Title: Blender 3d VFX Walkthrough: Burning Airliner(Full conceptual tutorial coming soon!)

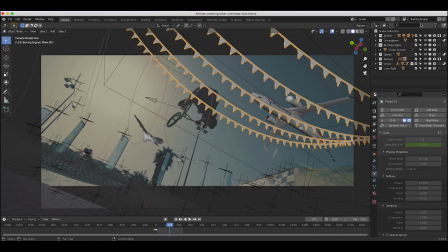4:08 So as you can see here, if I go to our next burning engine view layer, I've turned on indirect only for all of our other collections other than our burning engine smoke domain here. And as you can see, if I turn our smoke domain on in our physics properties tab here, you can see our burning engine here.
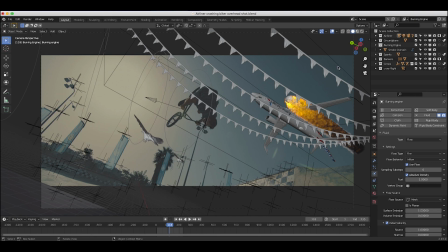4:26 And what I've done is I've just added a very basic smoke domain with the chaos fire shader attached to it for some fiery results. And then I've added a fire flow object that is parented to our jet engine here so that whenever our jet flies through our smoke domain here,
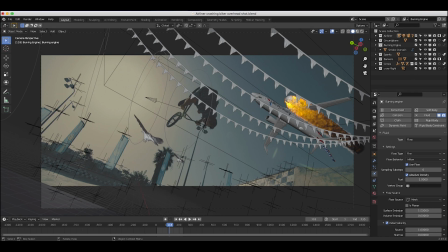4:40 it's going to start simulating that smoke and fire. So as you can see here just a very basic fire flow object. I've just used the flow behavior of inflow and no sampling sub steps since the mesh was moving fairly slowly here. And I've just positioned our smoke domain here around where our airliner would go through in our scene.
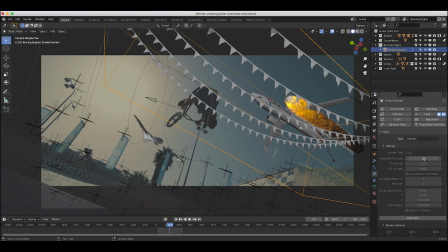4:59 And then I've baked this simulation at 312 resolution divisions for a fairly large scale looking simulation. It wasn't quite enough resolution to be photorealistic in my opinion, but I thought it was a pretty cool looking result. In the future, I might increase the resolution divisions a bit, or maybe for the noise upres factor,
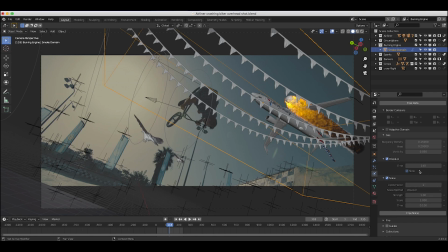5:17 I might increase this to two or three for a little bit more detail in that smoke and fire. But fairly simple setup here.
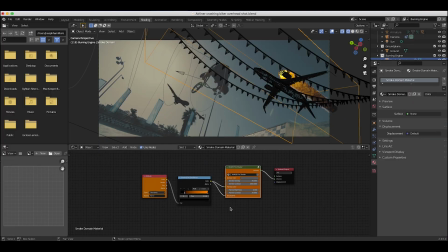5:24 I just baked out that burning engine simulation, saved it in a cache here, and then of course adjusted the flame settings with our chaos fire shader here.
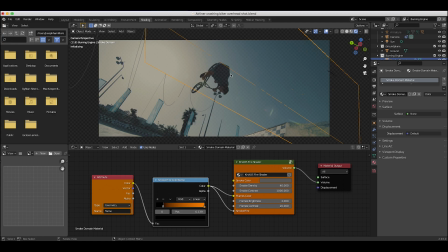5:33 And of course you can use a basic principled volume shader as well, which can work just fine. But the cool thing about the chaos fire shader is along with all of these kind of standard settings here, like the smoke density, smoke contrast, flames brightness, flames contrast, and the color of the smoke, you can also change how much the fire comes through the smoke.
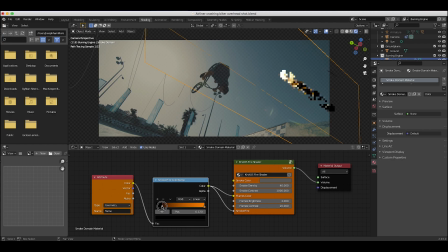5:52 So for example, if we want the fire to show up a little bit more in the simulation, we can take this black slider and just slide it over here. And now, you know, you can see the fire bleeding into the rest of the simulation some more. Or if you want to dial back the fire a bit and have the smoke a little bit more around the simulation, You can dial it back this way and, you know, just do the opposite there.
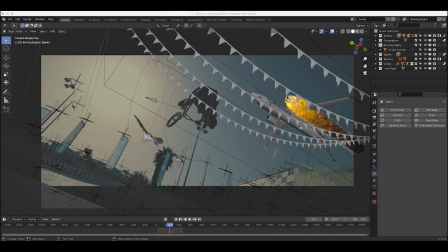6:11 But anyways, after adding the simulation for our burning engine, I wanted to enhance the simulation a bit with some sparks. So the next view layer that I added was this sparks view layer. And as you can probably guess, all the other collections in our scene, other than the sparks view layer and our banners here in the foreground, which is a mask holdout layer,
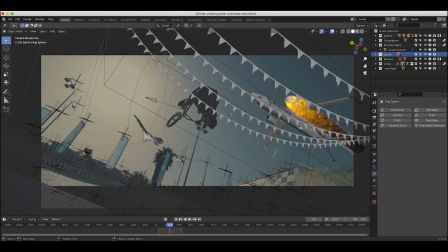6:30 are indirect so that only our sparks would show up in this view layer for better compositing. and as you can see here
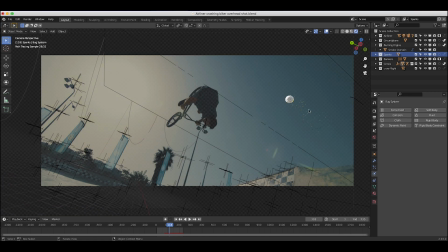6:36 if I just go to rendered view you can see the sparks that have been added to our scene through our particle system and I actually have a tutorial on how you can create this exact effect that I released a few weeks ago so I'll put a link to that in the description but
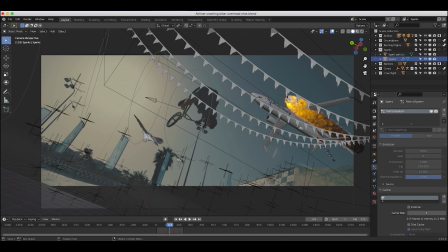6:48 pretty much what I've done here is I just added a very basic particle system and parented it to the jet engine and as you can see here if I turn off our smoke domain just so we can kind of play through it in real time here if I select our sparks and I'll
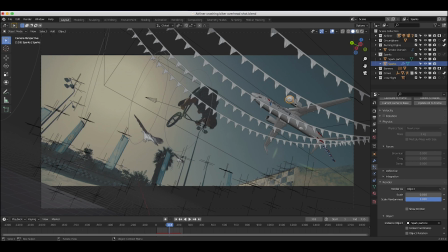7:03 just grab that particle system I've turned off the gravity for the particle system so that our sparks would just kind of fly directly behind our jet here. But I'll just turn up the scale a bit so you can get an idea of what these sparks are doing. You can see them a little bit better now.
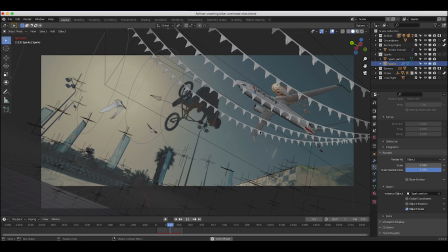7:18 You can see kind of the sparks being emitted behind our jet here. And they're just dying off after about 14 frames, just kind of burning out. And this is just a nice way to enhance the fire of our simulation.
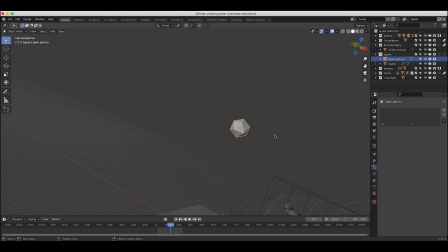7:30 And all I've done for the actual sparks of the particle system is I've just created this very basic spark particle here As you can see if I go to rendered view
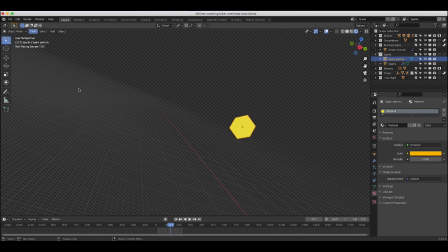7:38 It's just an icosphere with a very basic orange emission material on it And then whenever we of course instance that on a
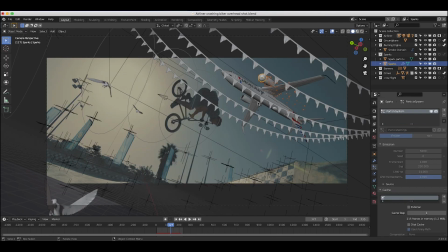7:46 particle system It creates those sparks around our fire And one of the biggest things you can do a lot of the time to create a more realistic particle system Is simply increase the scale randomness in the render tab so that not all of your instance objects are the same size and it can
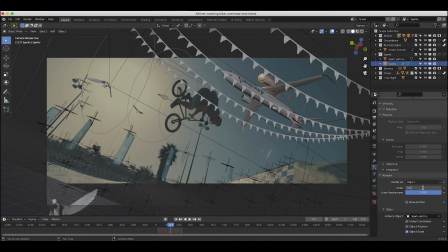8:01 give it a little bit more organic look. So that's what we've done here. Of course, these sparks weren't actually this big, but that is the general concept. Anyways, after adding this spark particle system, the next thing that we added were these banners here in the foreground.